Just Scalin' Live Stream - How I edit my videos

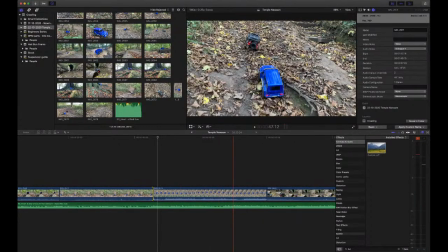2334s
There we go, so we're just trimming it off. I've actually, as I listen to the music, I can hear there's a double bass hit at the start of every phrase, so I'm just listening out for a bang bang, and then that's where I do my cut on the first bass hit.
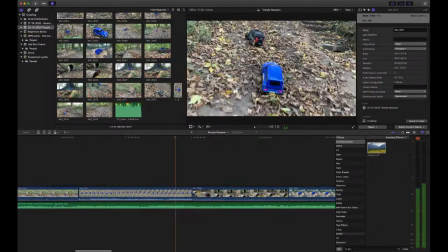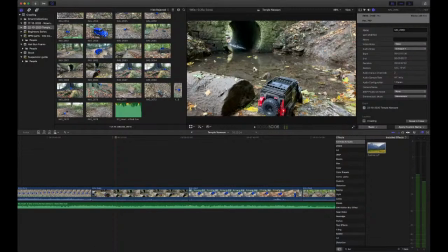2369s
And the reason for that is if you do the cut on the kick, then it helps the brain, because the brain hears the kick and then it cuts. Now YouTube actually puts in
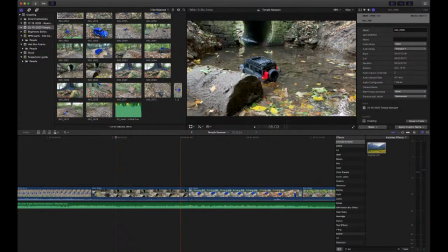2384s
about a frame of lag, so I'm making sure that it cuts just before the kick. So actually when it syncs together, you'll have the visual change and then the musical change, and as the brain is catching up to the music, it really helps out.
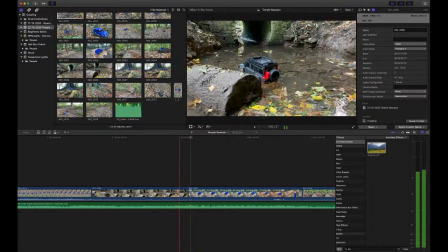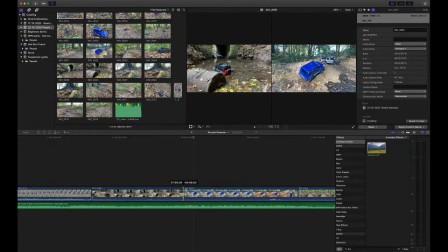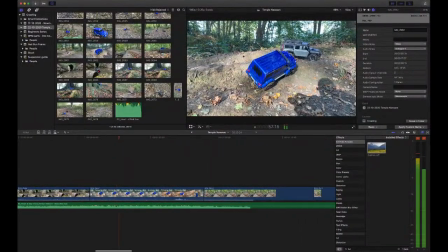So I'm actually shortening this to fit in.
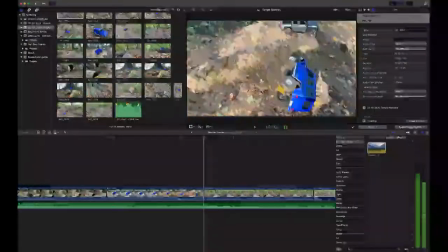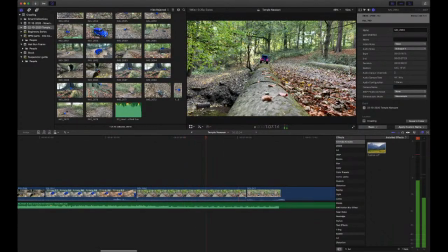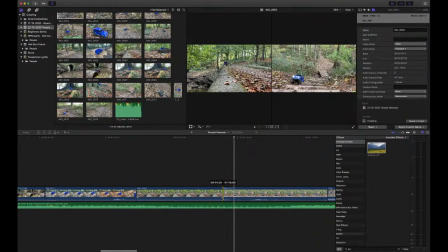2452s
Yeah, it's much easier now I've found that double hit.
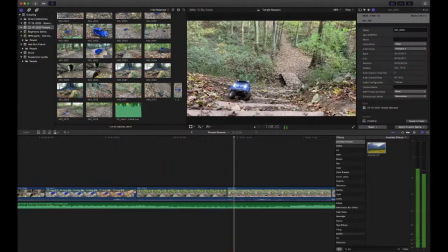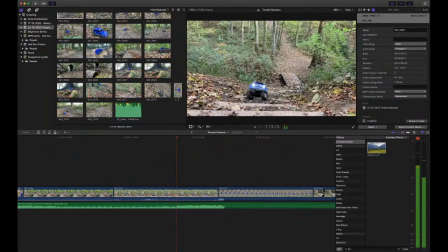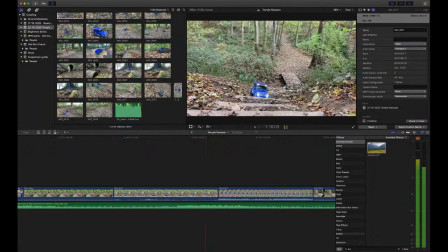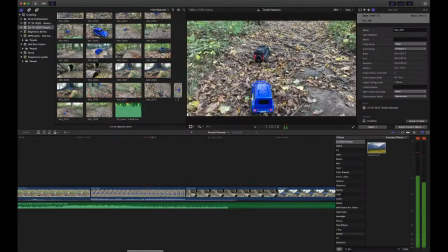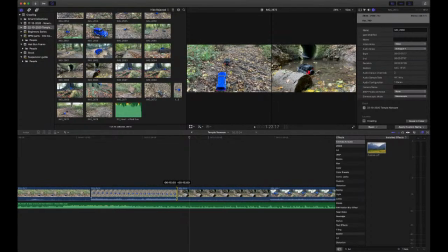2495s
So we're nearly there.
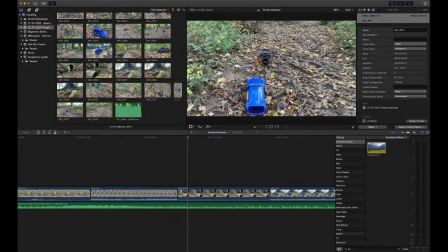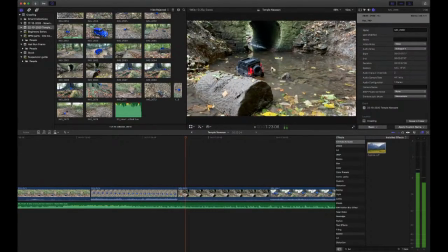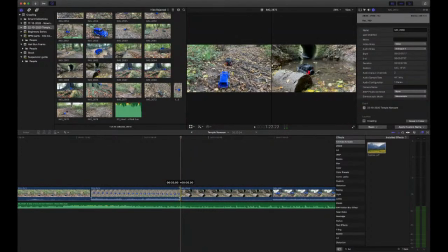2507s
Just finding my cut points. With this one I normally do
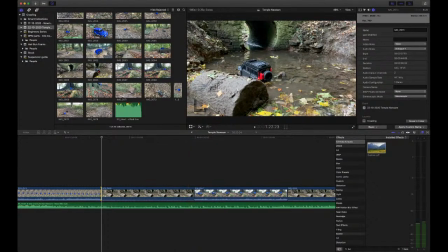2513s
flows, and flow is a way of optical flowing between the two frames, but for this one I think I'm just going to go with hard jump cuts because the music's actually soft enough that it shouldn't be too jarring.
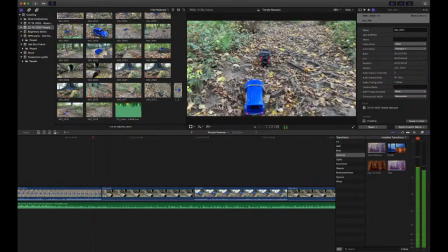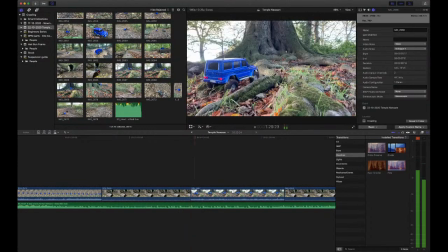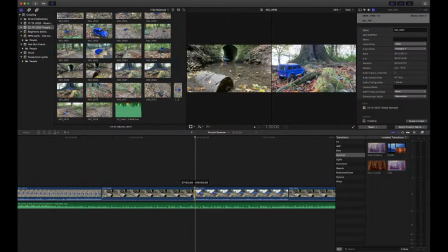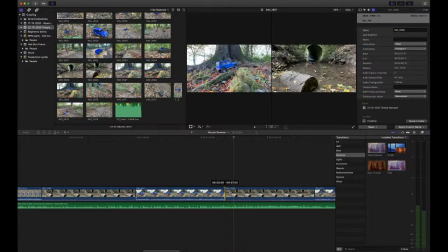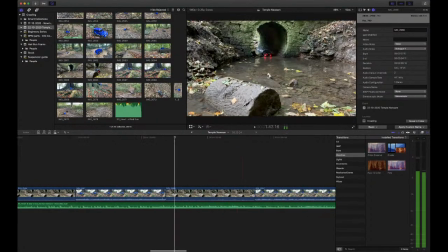2559s
Yeah.
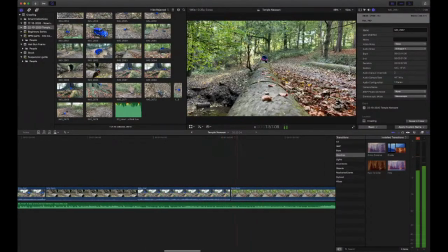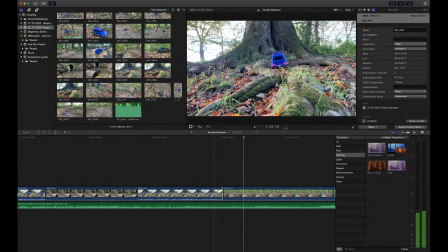2577s
It's even got to the point that I can see the peaks of the bass drum in the music now.
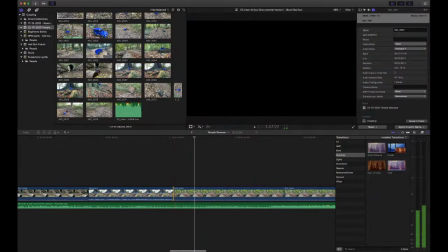2581s
They're just where my cursor are.